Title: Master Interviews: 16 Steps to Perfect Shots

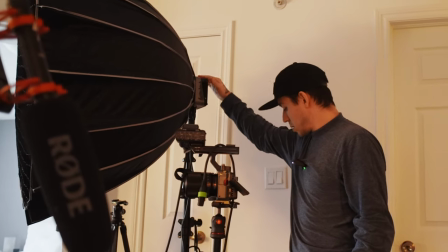[4:08]
So that's why we have here Potentially I can make a video on this light too.
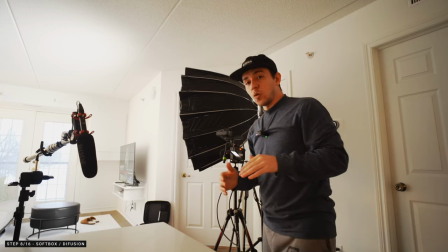[4:13]
We need a big soft box like this because we want the light to be Extremely soft.
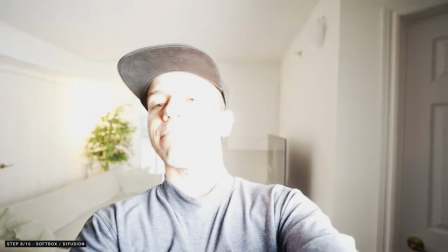[4:21]
I'm gonna bring the ISO down F-stop up
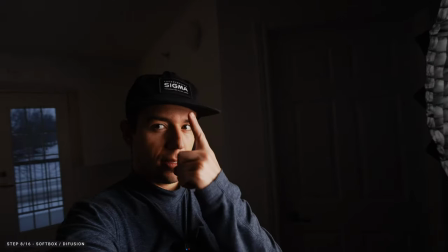[4:26]
Can you see how the shadow is falling if I move this side look how soft how nice this is You can do it in so many different ways,
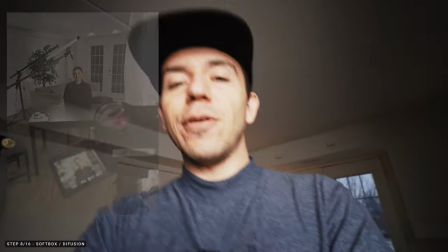[4:35]
I'm planning to do a video on that too, because even with shower curtains, with blankets,
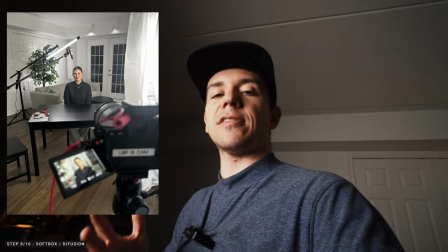[4:39]
with so many different options and cheap options, you're able to have an amazing result.
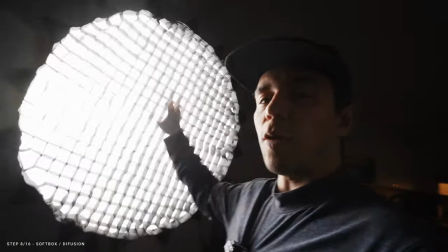[4:44]
So you don't need this fancy, expensive, soft box with this grid, but it helps. It's just easier, right? And it's not going to be bouncing all over the place. If you're enjoying this video so far, make sure to subscribe to this channel, otherwise your key light's not going to work on the day of your interview.
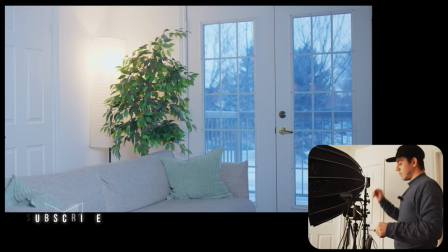[5:00]
So now we have the key light.
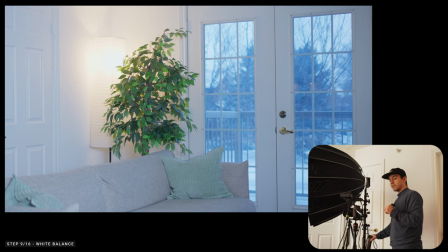[5:01]
Boom. way brighter I'm gonna adjust the key light here is 5600 and I'm gonna change my white balance here for the same thing
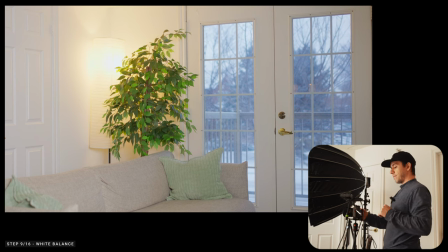[5:10]
it's a little bit too yellow for me because of that orange but we're gonna fix that so now my F is 1.8 and looks good we are still exposed
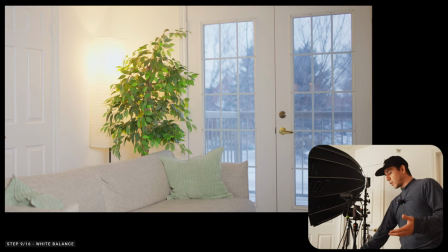[5:18]
for the outside so that's the goal if I cannot expose perfectly we're gonna use an ND filter I'm gonna be sitting right here on this side.
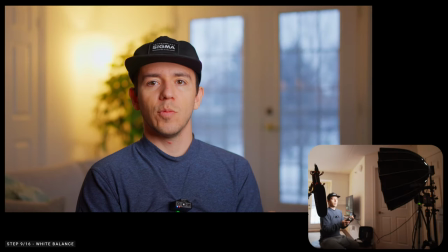[5:30]
Very bright. Oh, that's good because usually I had a 60 watts light.
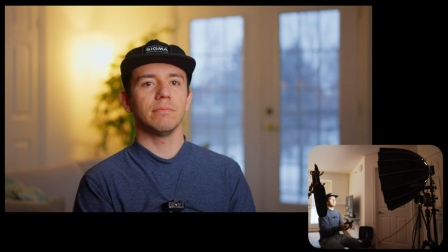[5:36]
It's not very powerful, but this looks great because I'm sitting here on the third.
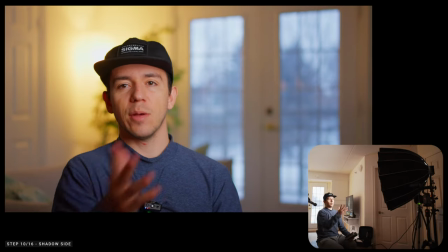[5:42]
We're always going to shoot on the shadow side. So everything needs to align. For example, key light, key light, shadow side.
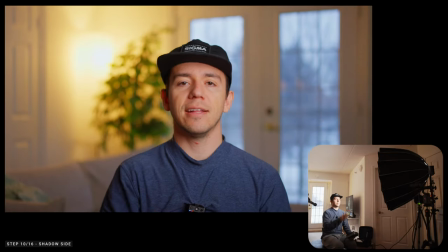[5:50]
Doesn't mean that you cannot see right that center, position the light.
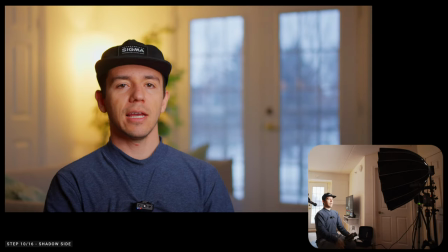[5:53]
You can do that too, But I would say stay right here looking a little bit in passing the camera We can do a little bit more of work here And one thing that you find out in this part of the video is because I was shooting everything by myself I was prepping my gear I was testing some new lights and I didn't actually set up a monitor So I highly recommend you if you have the option if you're shooting everything by yourself Try to set up a monitor to see everything that's gonna be in frame in my case I had the camera just flipped the screen for my FX3 but I have this thing here from Peak Design on the side and I was not able to see the full screen from afar
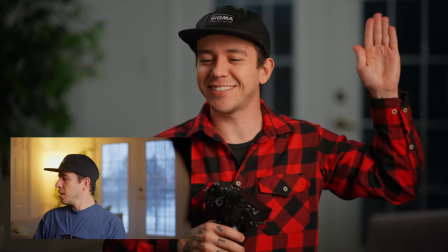[6:30]
and you're gonna find a little surprise on the side on the on this side here we're just getting started after we have the key light it's
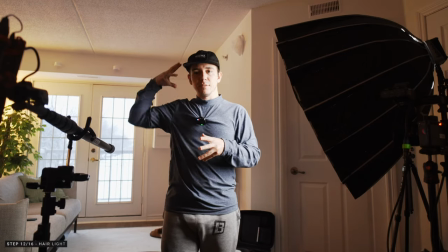[6:38]
gonna be a hair light that is gonna help us to
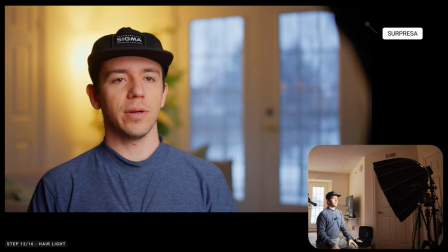[6:43]
detach or subject or person from the background create that 3d
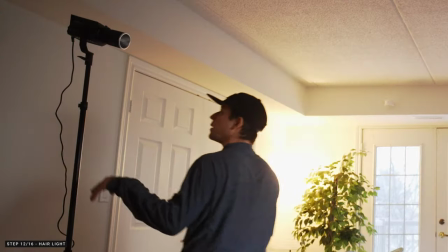[6:47]
look because now it's a bit flat but let's do that for the key light the key light no this used to be my key light but it's not bright enough so now
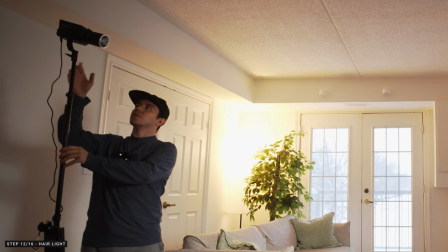[6:56]
this is the backlight forza 60b and with a little
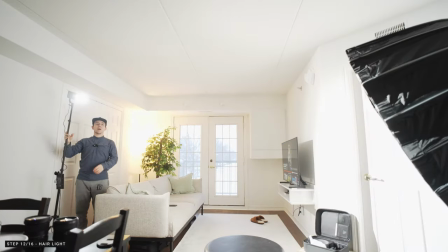[7:01]
directional bring back here being clearly too bright
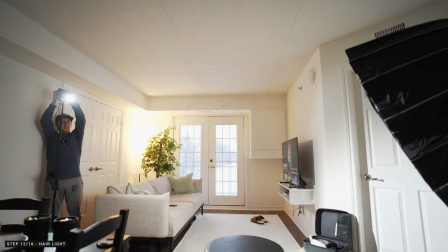[7:06]
fan off so we can use 30% bring that down let's see how this is
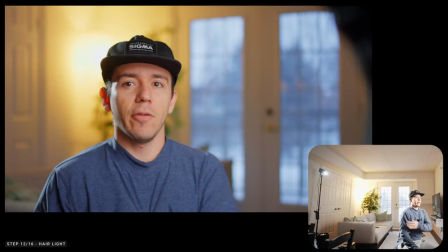[7:11]
going to look oh yeah now we can see all that light coming
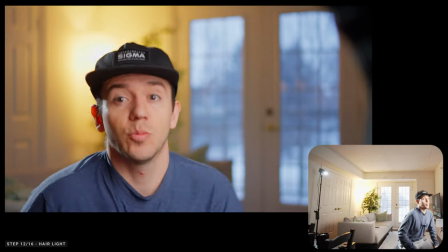[7:15]
that wrapping looks pretty pretty good but it's
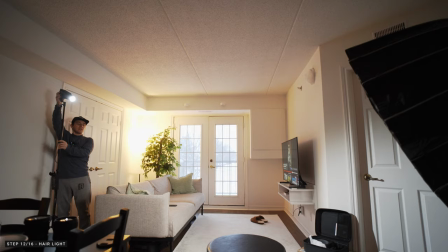[7:20]
too bright for me as a hair light I like to keep just a little bit and we will take care of this background in just
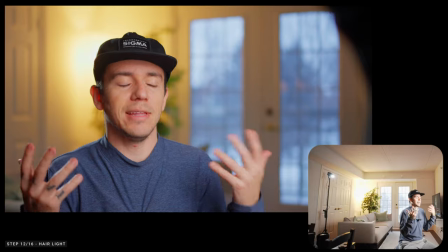[7:27]
a bit and you can see that my framing doesn't have distractions I mean that is a lot of distractions but we will be able to remove that later
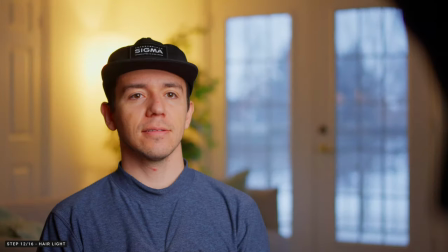[7:33]
like that plant coming out of my head we don't want that so this is gonna be the before and after looks way better
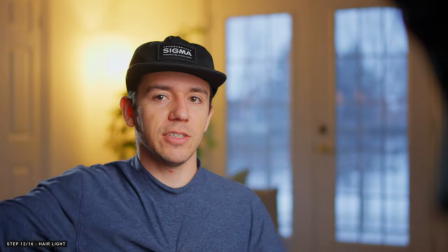[7:40]
that for sure and I always like to give a little bit of breathing room here just in case I wanted to position or reframe or I can even sit a little bit more here. After the key and the hair light we go for the back one which is very fun I enjoy it a lot because it's most about contract contract contrast.
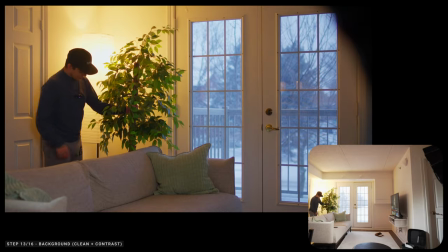[7:58]
Let's change this background here because this tree it's not nice we don't want things coming out of the person's head.
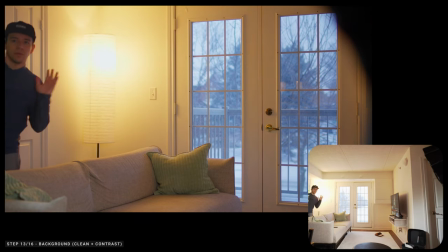[8:08]
Maybe here. I don't think it's gonna be in frame. Here I'm in frame.
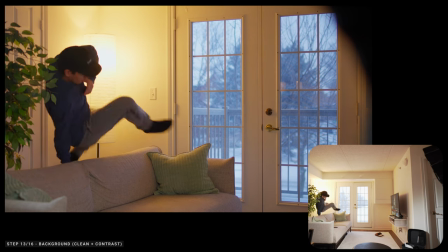[8:17]
And then you just parkour. It could work.
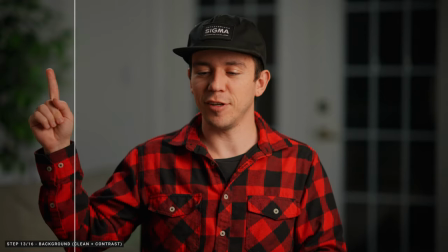[8:22]
For example, to create contrast in this image right now, we have a little bit of dark, a little bit of bright, and then you come the subject, and then bright, and then dark.
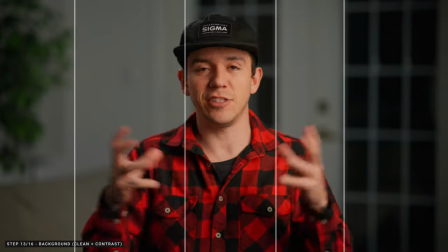[8:31]
So creating this in your frame and adjusting the position for that, it's very important.
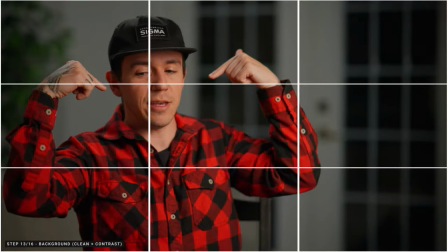[8:36]
And you can see that mine is in the dark area. If I position myself even here, if I was talking to the interview style on the third, would be even better.
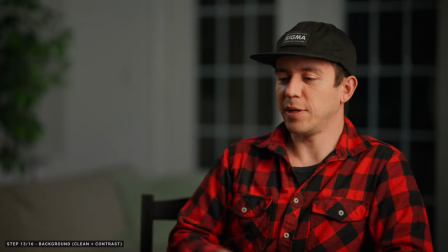[8:46]
Or if I was sitting on the other side, because I'm dark, this is gonna be brighter.
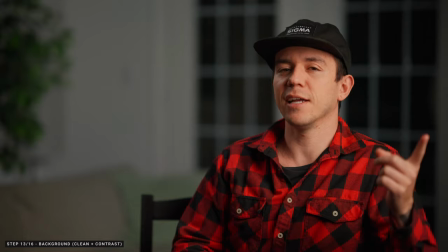[8:51]
But one thing that's not gonna work very nice, because the key light is in the same side of the way that we are shooting.
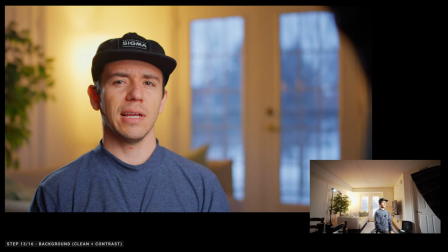[8:57]
So we had to flip the key for this side. I kind of like that, but then my skin tone doesn't really make it pop.
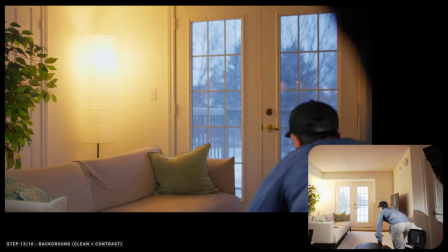[9:04]
Because you You can see that there is a light on the back there, which I have a little remote for it. So let's see how it looks off.
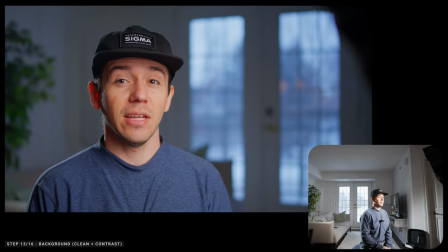[9:11]
So this would be without that orange look that I was telling in the beginning. It's a little bit too yellow for me because of that orange, but we're gonna fix that. I'm gonna leave it off. Complementary colors, that's something very important. For that scene, it was nice because of my skin tones.
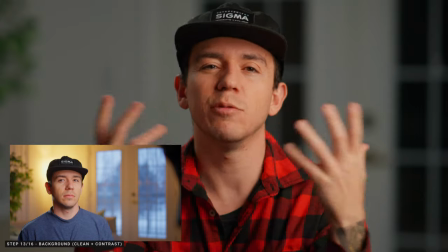[9:28]
If I put that light on the back orange as well, it would just not create that contrast that we just talked about. So if you can, ask photos of your clients, who you're gonna be interviewing. See if they are able to bring two to three shirts and try to avoid the white one. Because with a powerful key light, it's a little bit hard to expose or to push that back later.
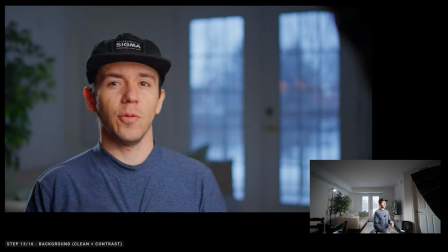[9:48]
There is too much orange, right? Where here the contrast is there.
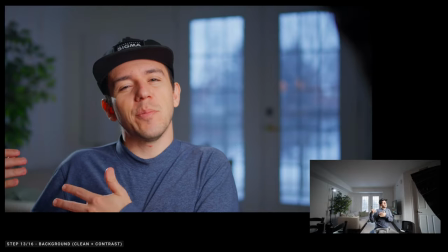[9:52]
So for now, I'm gonna put a little bit more of light on that background just to make it us pop a little bit more.
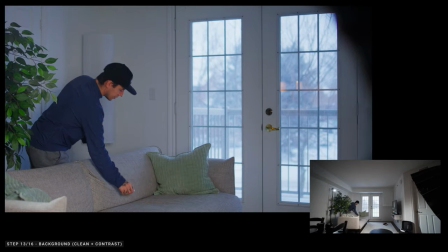[9:58]
Parkour. I should bring a camera. Parkour.
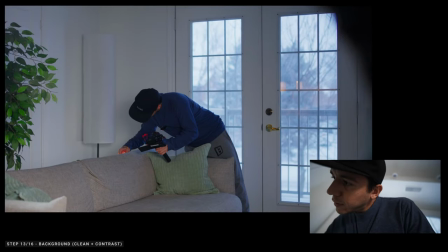[10:04]
I have a pavotube, 5,600. That's nice, much better.
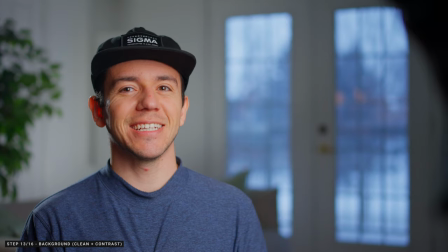[10:10]
Let me know what you think. I think I prefer this look. And this side of the image here is a little bit dark as well.
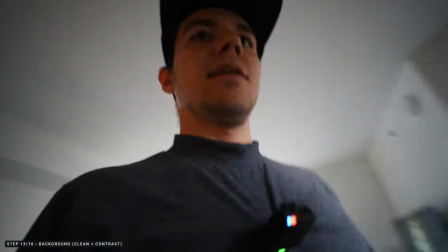[10:16]
I think we can put another one here. Let's put another light there to show you that doesn't really need to be like fancy stuff.
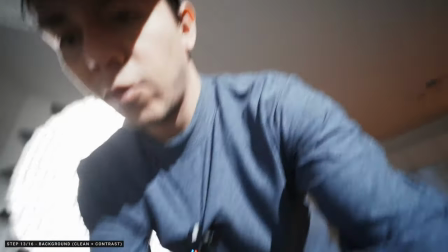[10:23]
I'm just gonna literally bounce on that wall. This is orange.
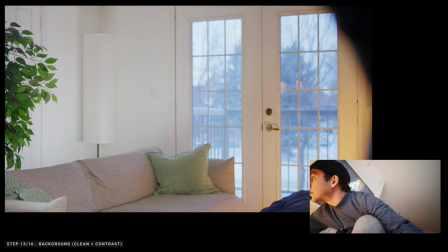[10:29]
Shall we see how that looks? Hmm, no.
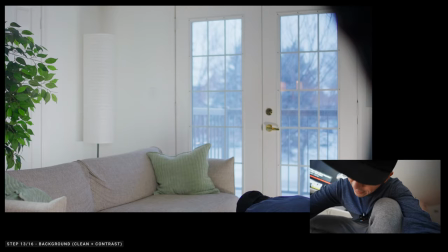[10:32]
And that's the thing that is a lot of like freedom that you can experiment and it's always cool to be able to come earlier I usually one hour because it's important now that you have everything set up the client just walk in sit boom done.
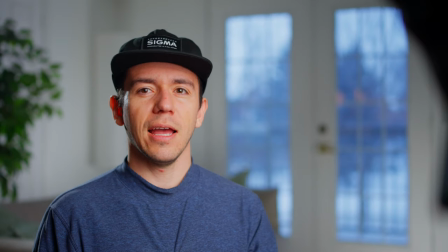[10:45]
Okay. I Like that we're gonna go for the sound.